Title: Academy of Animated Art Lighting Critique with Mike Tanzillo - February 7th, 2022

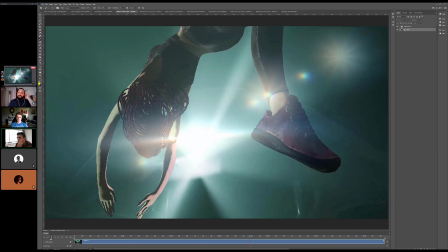But that might be the style that we're going for here.
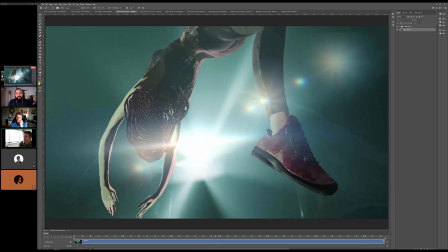I'm also a little thrown off because there's some sharp shadows going down in here, like this shape on her,
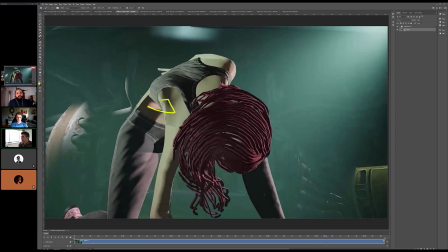something passing by there, like this shape on her torso, plus like these lines down here.
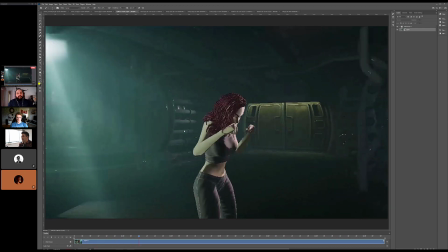I think I'm fine with sharp shadows and stuff like this because you're like, oh,
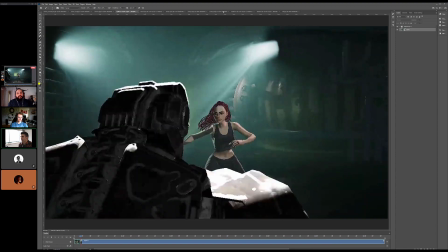you got this bright light shining in, but make sure that light is the only light shining the sharp shadows,
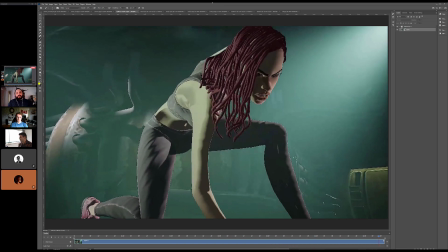because once you get too many of them, it's just like they start to really contradict each other.
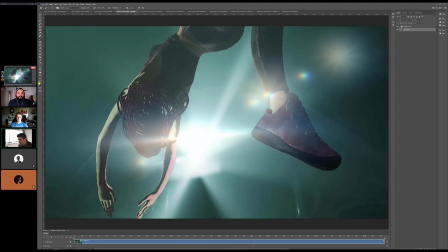There's some nice.
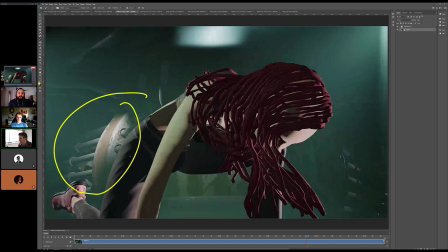It's also interesting too because she's got all these like sharp lines on her, and then this like little spot in the background here is just like really soft and lovely.
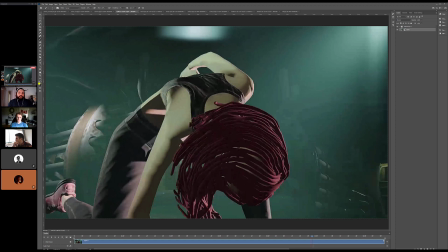Like this is more like traditional CG back there, where she is much more stylized. So I think it would almost be beneficial to stylize that a little bit more.
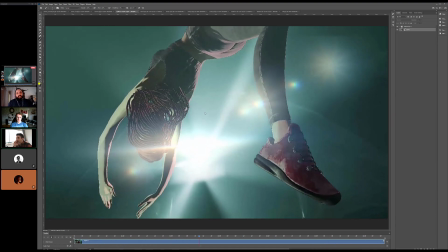I don't know if that makes sense, but I think that because like when you look at this, you're like, oh,
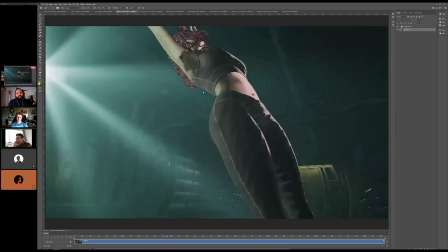just looking at her textures and stuff, she's kind of got a stylized quality to her.
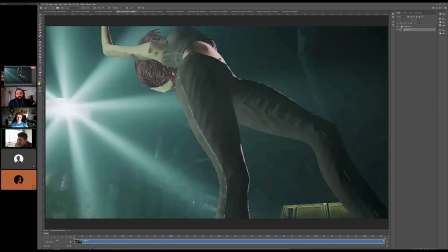Her teeth are also almost a black there, or metallic or something. So just look at that, like as she pops up,
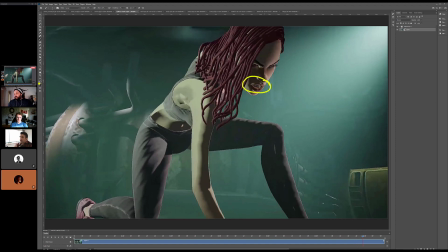and then
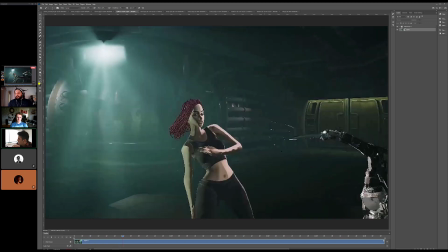this is a unique style. So I'll open it up a little bit.
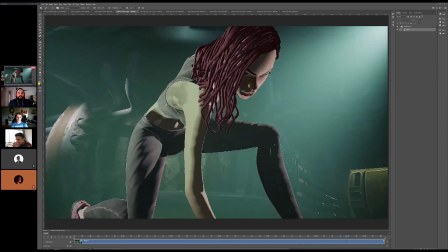What do you all think? Is this running in a game real-time engine maybe?
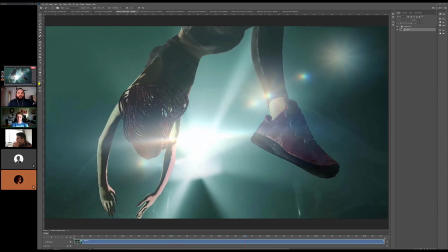I think so. Seems like there's not a lot of stuff occluding other like ambient occlusion, maybe like her through her hair, her head seems to be like totally lit up. Yeah, it's a very, very, very good point.
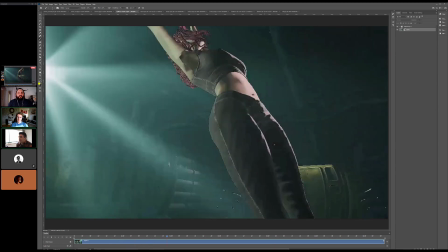Yeah, also like I don't know if she's
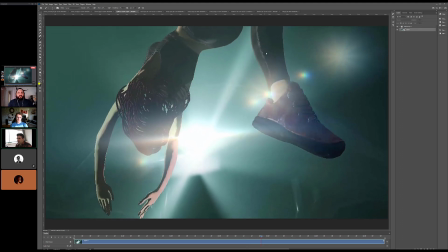cutting out this volumetric shadow either as much as like, because it would be like a little bit darker because we're close to her and there's this volumetric,
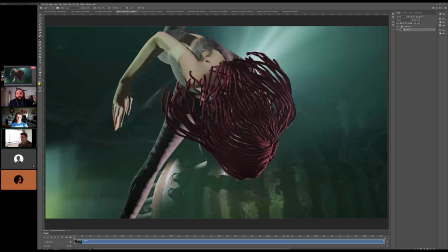and then like there would be a little bit where her body's cutting out that light. So I don't know if she's occluding that light properly either.
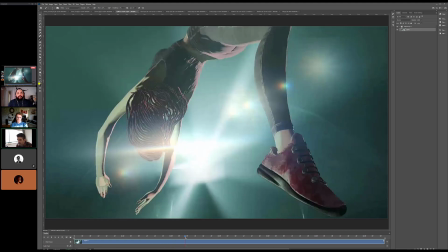And then you've got some, and this might be just like a low res thing, but there's some really sharp lines in the background back here
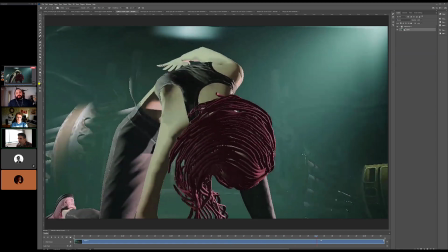that it would be cool to kind of, it's like I like the idea of there being light hits back there, but they're very, very sharp.
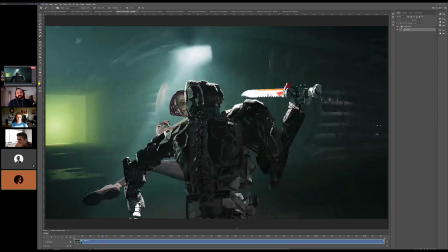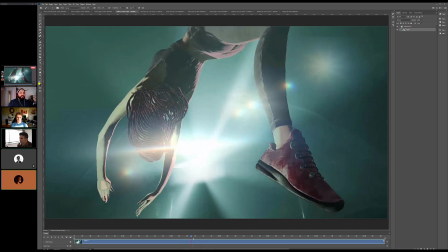I think that it would be cool to see more of like the lighting influence on her skin.
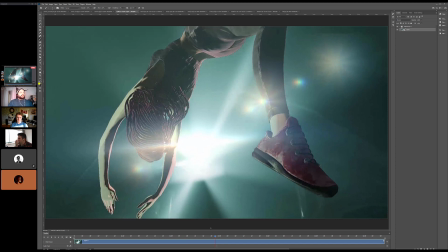Like right now, it seems like her skin is green. A little bit just being impacted by like her diffuse colors being impacted a little bit too much. I think if we change that to getting her natural skin tone and then introduce the specularity of the light reflecting off her skin,
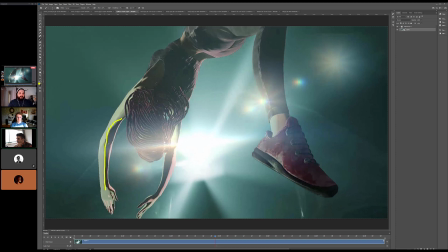gets like that wetness on the specular, get some breakup with some like pores and stuff, that would look really good to see that reflecting off. Because right now it's like impacting her skin tone, her raw tone. So I think if it was moved to more of a specular, it would feel a lot more natural.
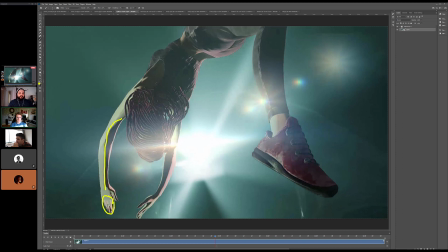Yeah, and like looking at her lighting on her arms right here, there's like a hard line, very, very dark tones, the green tones, and then the kind of this orange tone that it's almost like inverted, like because it's in between her fingers and kind of that lack of occlusion thing you were talking about, Keldon.
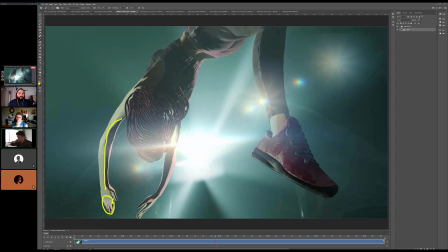So there's a lot going on there visually, and I'm not sure.
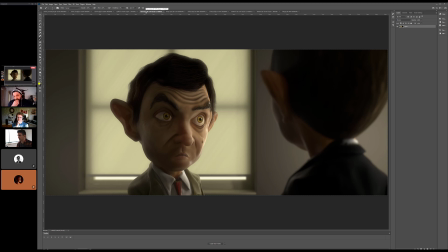Yeah, I'm not sure because, like, again, and maybe if you could post some reference. I apologize if you already did for Francesco, but if you could just supply some reference too, just so I can get an understanding of like, is there like what the particular style is you're going for,
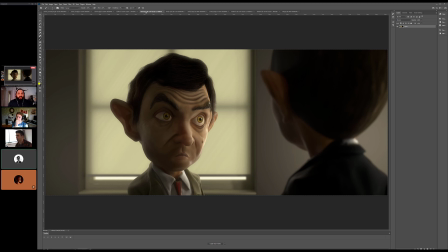and if you don't have anything, that's fine. You can just write out what you were thinking. All right, cool. Let's hop over into Bipul's. All right, great. I think so.